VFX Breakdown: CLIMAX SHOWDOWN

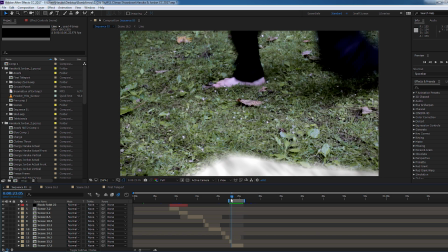[4:08]
And the black being me, and white being Jordan, the guy in white.
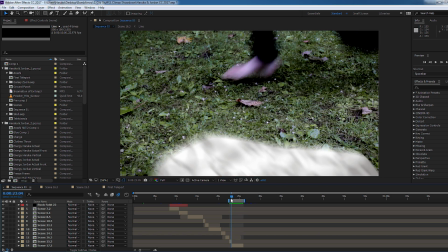[4:14]
And those were actually added afterwards.
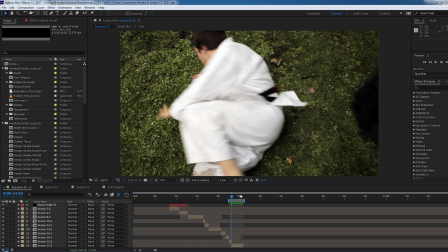[4:17]
And the reason is if they weren't there, then it didn't really sell the effect that I was coming there to pound his face in.
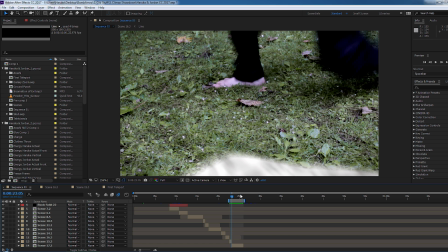[4:26]
Especially with this shot, if the white wasn't there, then it kind of looked like he was already clear of me before I even landed the punch.
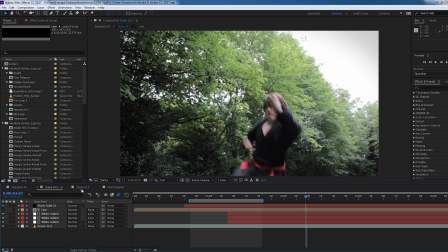[4:35]
So it kind of didn't really work in terms of the action scenes. So here's the first one.
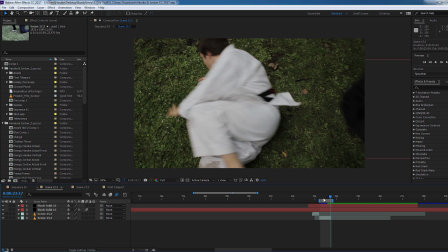[4:40]
And this is the black, aka me, coming in, but oh, it actually looks like this.
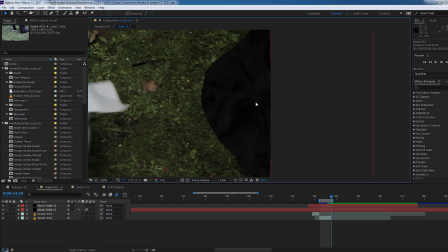[4:46]
This is what it looks like, this weird black blob,
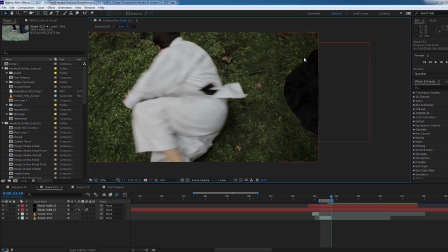[4:50]
and it's just a black layer, a black solid with this fractal effect added to it.
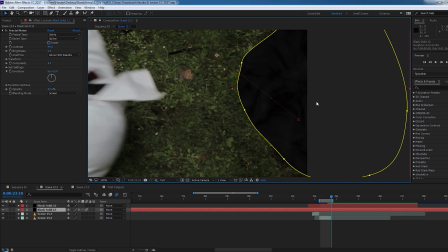[4:57]
this fractal noise, and I use that to simulate the cloth folds, and then I added movement to it and added motion blur,
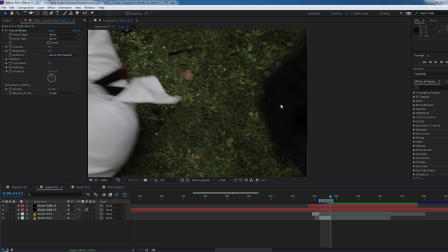[5:07]
and so when you look at it like this, it just looks like my knee or part of my clothes,
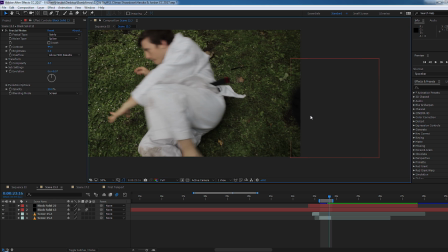[5:12]
and it's just like 2 or 3 frames of that, and then the exact same thing was done.
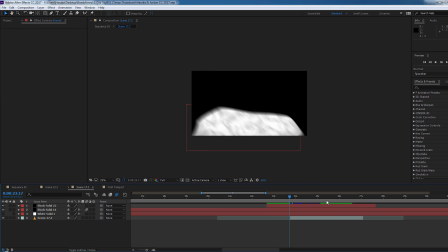[5:18]
So this is what the white bit looked like, and this is Jordan rolling away apparently,
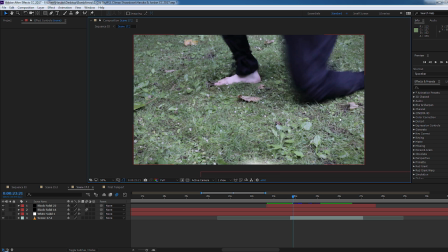[5:24]
but no, it's just this white weird shape. It's only for a few frames, but those few frames it just changes a lot.
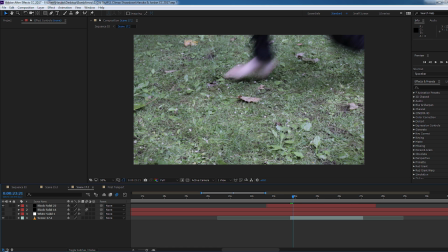[5:33]
If I get rid of that and then we look at it, I'm coming in for this attack and oh, he's nowhere near there.
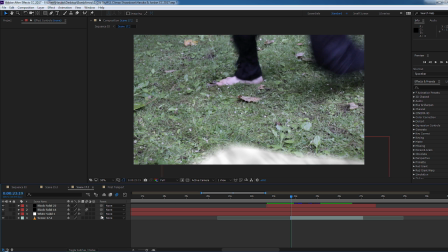[5:40]
It looks stupid. Having that there, it looks way better. VFX doesn't have to be flashy.
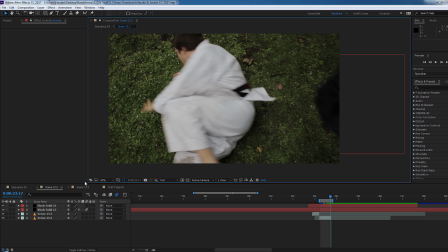[5:45]
It doesn't have to be your Michael Bay Transformers. Look, it's a robot. Stuff like this is also VFX, and the fact that nobody realizes is a good thing. That means that the VFX works. It's working. Okay, now for this shot.
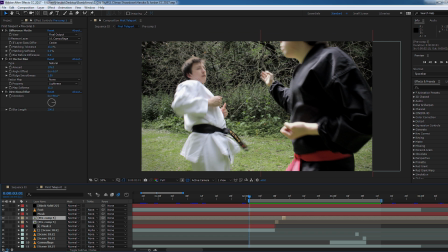[5:59]
This is a quite obviously VFX shot because I'm teleporting, and hey, I can't do that in real life.
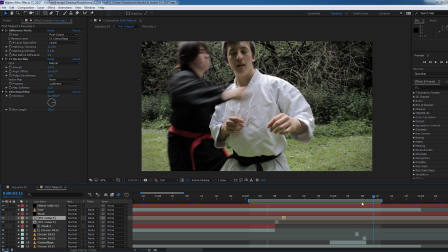[6:06]
But you see me teleport away and then teleport behind him. No, I didn't just run around the back of the camera really quickly.
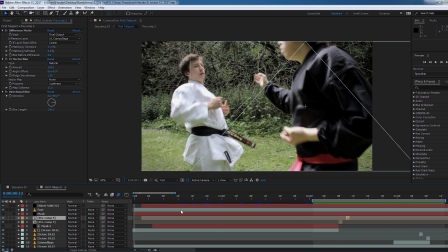[6:14]
Actually, this one of me and the one who's receiving all these kicks in the first place, I'm not actually there.
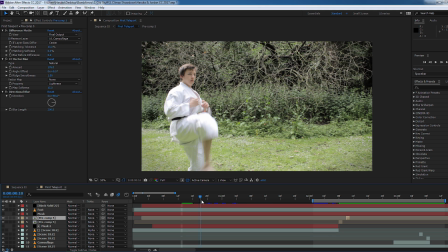[6:24]
See, it's just Jordan kicking the air,
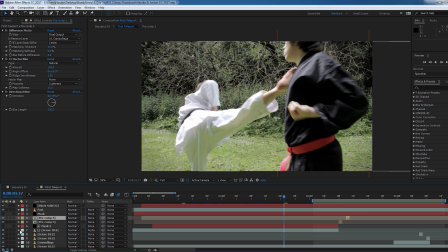[6:28]
and we just filmed me doing blocks in roughly the same place, and then I masked myself out.
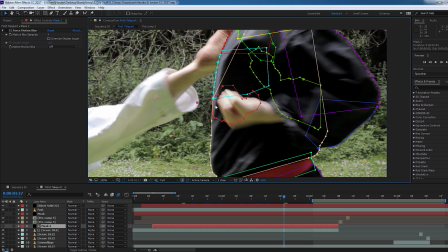[6:36]
All rotoscoped manually, each body part. This took so long.
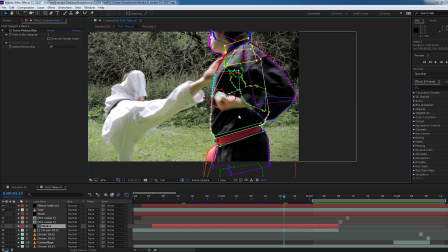[6:44]
There are better, easier ways of doing this now, but back then, oh my god, this took so long, and it was incredibly. You can basically just see all those parts. That's me.
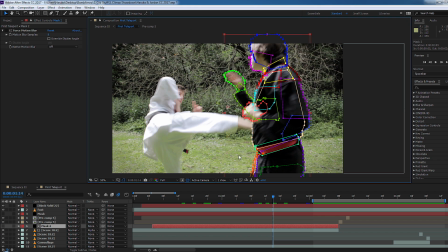[6:58]
Rotoscoping sucks, but it is your bread and butter of visual effects.
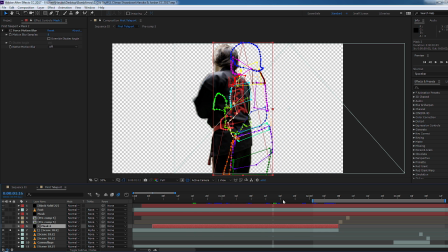[7:03]
So we can even solo that layer, and you can just see that's me, and then had me disappear
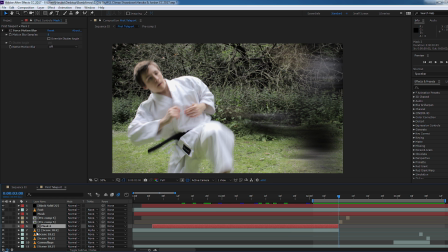[7:10]
by just blurring that layer out twice. And this effect, I kind of copied the teleportation effect that they use in Bleach in the anime.
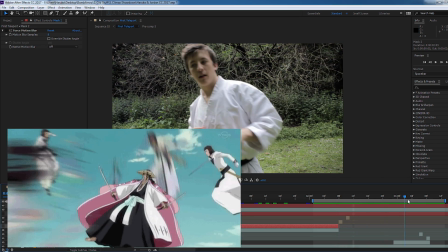[7:22]
They blur twice and then they disappear, and then they blur twice again back where they teleport to.
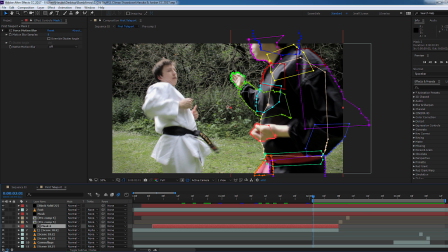[7:31]
And I thought it was a cool look, and instead of just me disappearing, like popping out, it was more of a cooler effect.
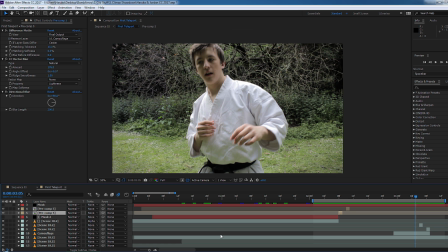[7:37]
So this coming back in, I was standing behind Jordan off camera to the left all the time.
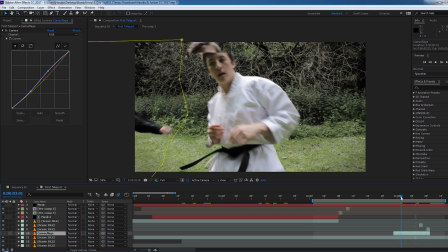[7:42]
There's this camouflage layer, and if we turn that off, then you can actually see me running in and then grabbing him.
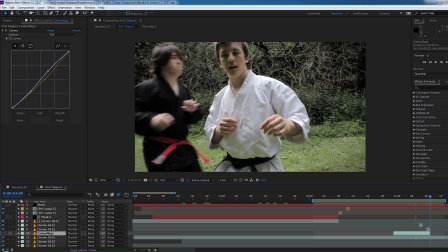[7:51]
And I decided from here onwards, that's where I wanted to be teleported in. So I set the camouflage layer to end, and then if we just go backwards, you can see that I'm not there anymore.
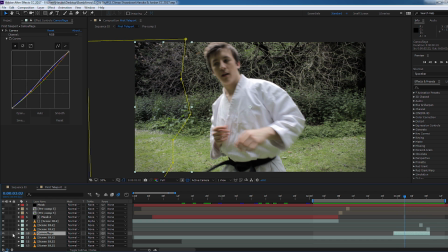[8:02]
And if we solo this camouflage layer,
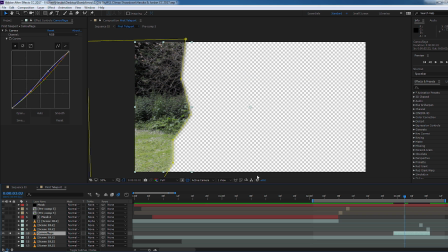[8:04]
you can just see that I just took a frame from a previous part of the same shot of the background,
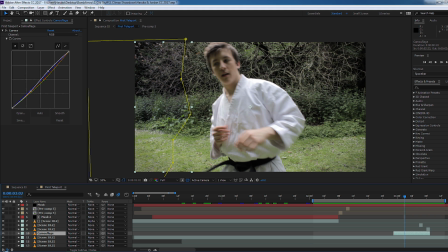[8:12]
because the camera doesn't move, and I just use that to cover up me running.